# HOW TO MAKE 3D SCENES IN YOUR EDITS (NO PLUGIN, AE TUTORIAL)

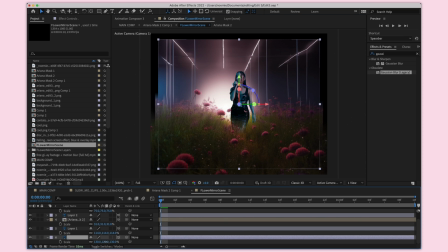So I'm going back to my normal view, and as I move back, I can see my layers are still not scaled properly. So I'm just fixing that a little bit.
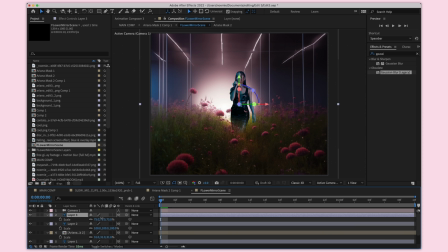Clicking on each, making sure they're scaled well, like that. And then I'm trying to put some motion in my camera, but it's actually not really looking how I want it to.
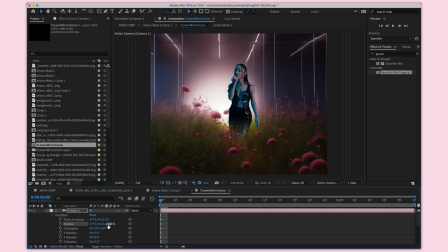It's not looking that 3D at all. And the issue here is that my background is not placed further enough.
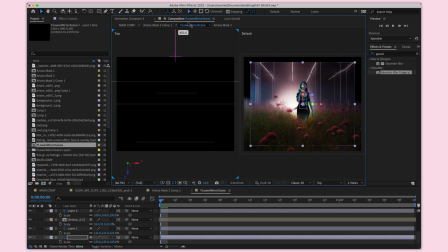So I'm going to go back in the two views and make sure the background is far, far back, as far as it can go, and scaling it up.
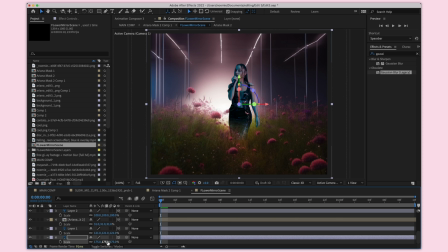And that way, when we move the camera, it's going to give us more of that 3D look that we are looking for. As you can see, it's already looking so much better, and there's actually some sort of depth through it.
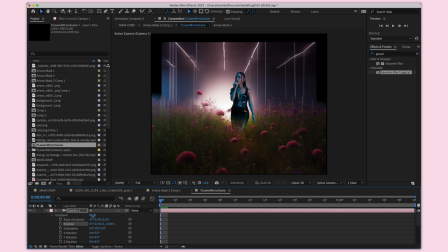My background is still not scaled properly, so I'm just going to adjust that.
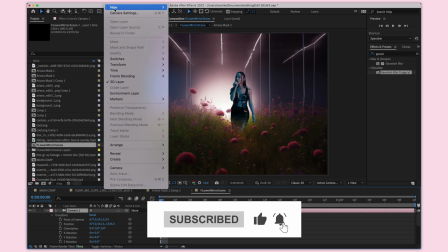And now it should be good to go. I'm actually going to add a null layer and connect my camera to that.
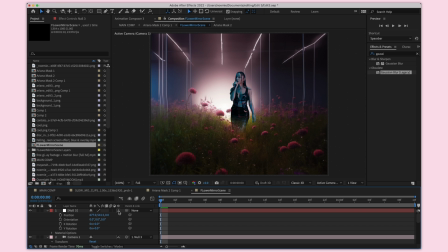And then I'm going to control the camera movement with the null layer. It just makes it a little bit easier. Make sure 3D is set on the null layer. I'm then going to add a keyframe to the start of the clip and adjust my camera how I want it to look. And then at the end of the frame, at the end of the clip, I mean,
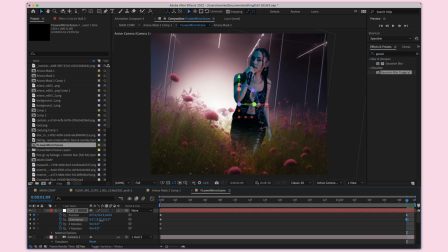I'm going to give the camera the movement I was imagining, maybe a little bit of orientation like this.
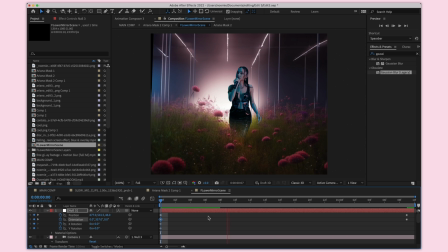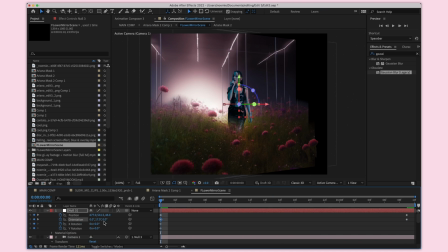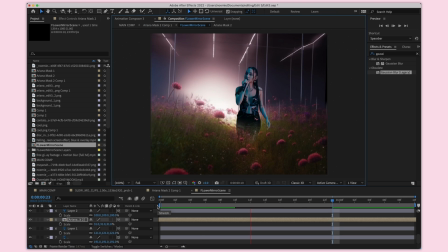What I'm going to do next is actually select on my camera layer, I'm going to select the point of interest.
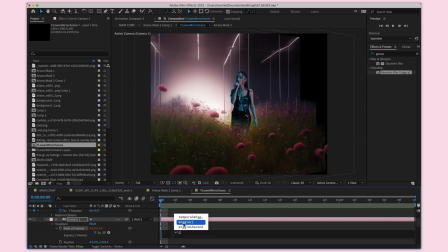You do option click if you're on a Mac, and it's alt click if you're on a Windows. And we're going to write wiggle and then 3, 5.
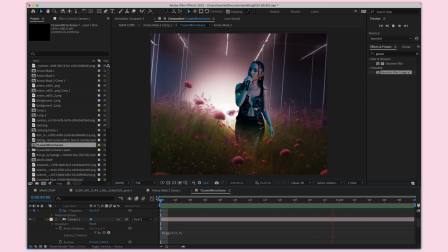And what that does is it makes the camera shake a little bit just to give it like a natural handheld movement, just to make it more realistic.
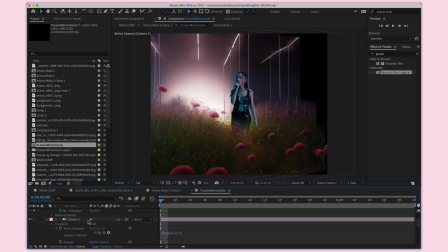And I do like how this looks, so I'm going to keep it like this. You can change the wiggle numbers a bit higher, a bit lower if you want. And then I'm just making sure again that this is centered in my composition.
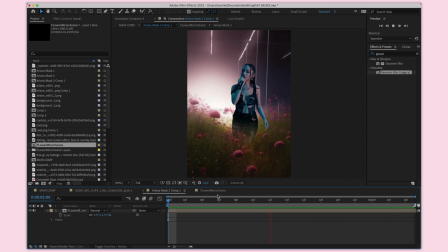So I like how this looks. Now what we need to do is color match her to the rest of the scene.
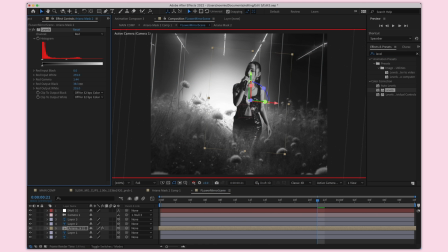Now here's just a quick time lapse of me color matching the clip. Let me know if you'd like an in-depth tutorial on this, because it is quite complex and I don't think I pulled it off very well in this one, so I'd really like to re-explain it,
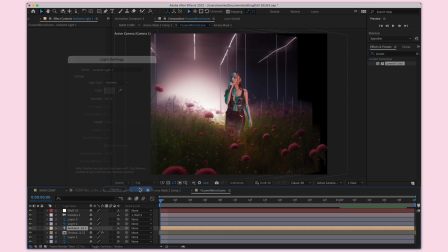but I wanted to just include it in case you're interested in, I don't know, slowing it down and looking at what I'm doing.
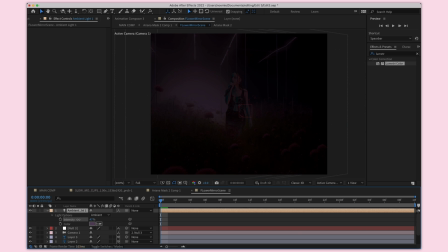But again, I can do a more in-depth tutorial on this. What I'm doing now is I added a light layer.
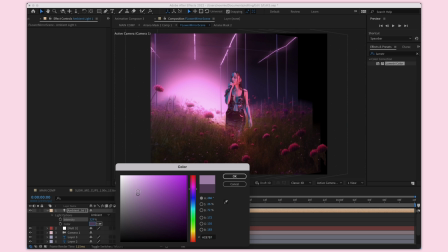So you go layer, new light, and I went for ambient lighting, and that kind of casts a light over your whole scene,
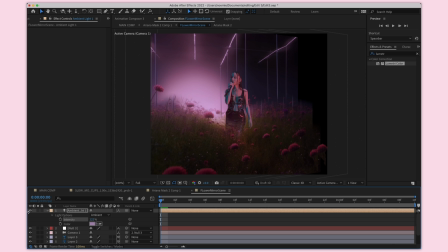and that also helps it blend the clip with the scene better. So I'm going for like a purple hue.
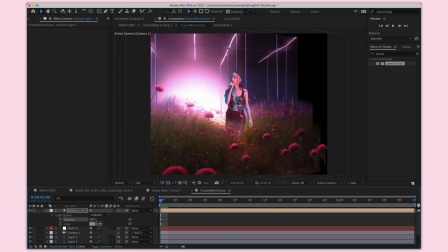I have it at 152%. 200 is a bit too much. I'll settle for 154.
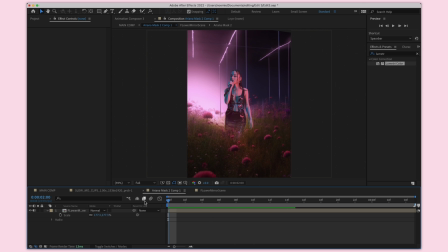And I just have it as like a purpley glow, and I think that makes it look way better.
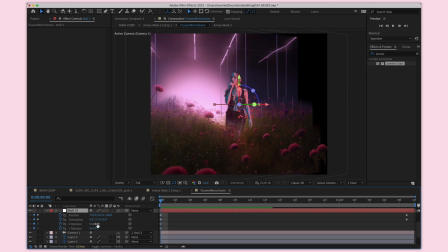So that's a really easy thing you can do if you want to just quickly adjust the colors.
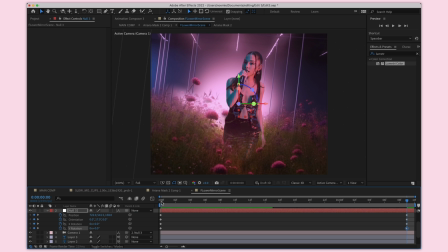It usually pulls it off pretty well, and I think it looks really pretty.
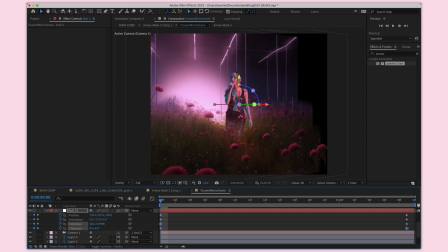Now I'm just going back on my null layer that's controlling my camera and just changing the X rotation a little bit, or the orientation.
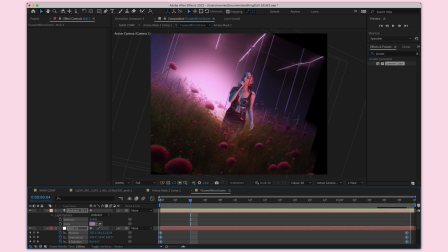And I just want to give it a little bit more movement, so it looks more realistic.
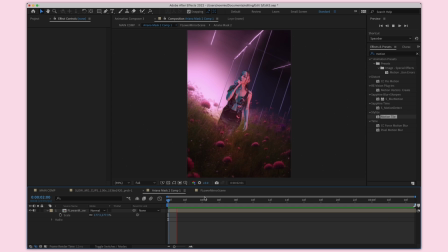And I also added motion tile in the back so the background doesn't get cropped off. Next, I'm going to be adding a butterfly overlay.
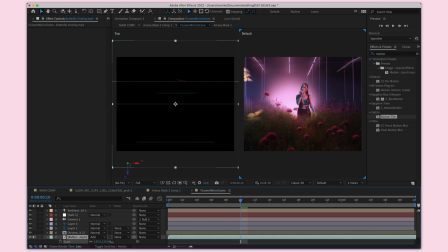I'm going to be putting this on add. Make sure to toggle that it's 3D so that it moves with your camera.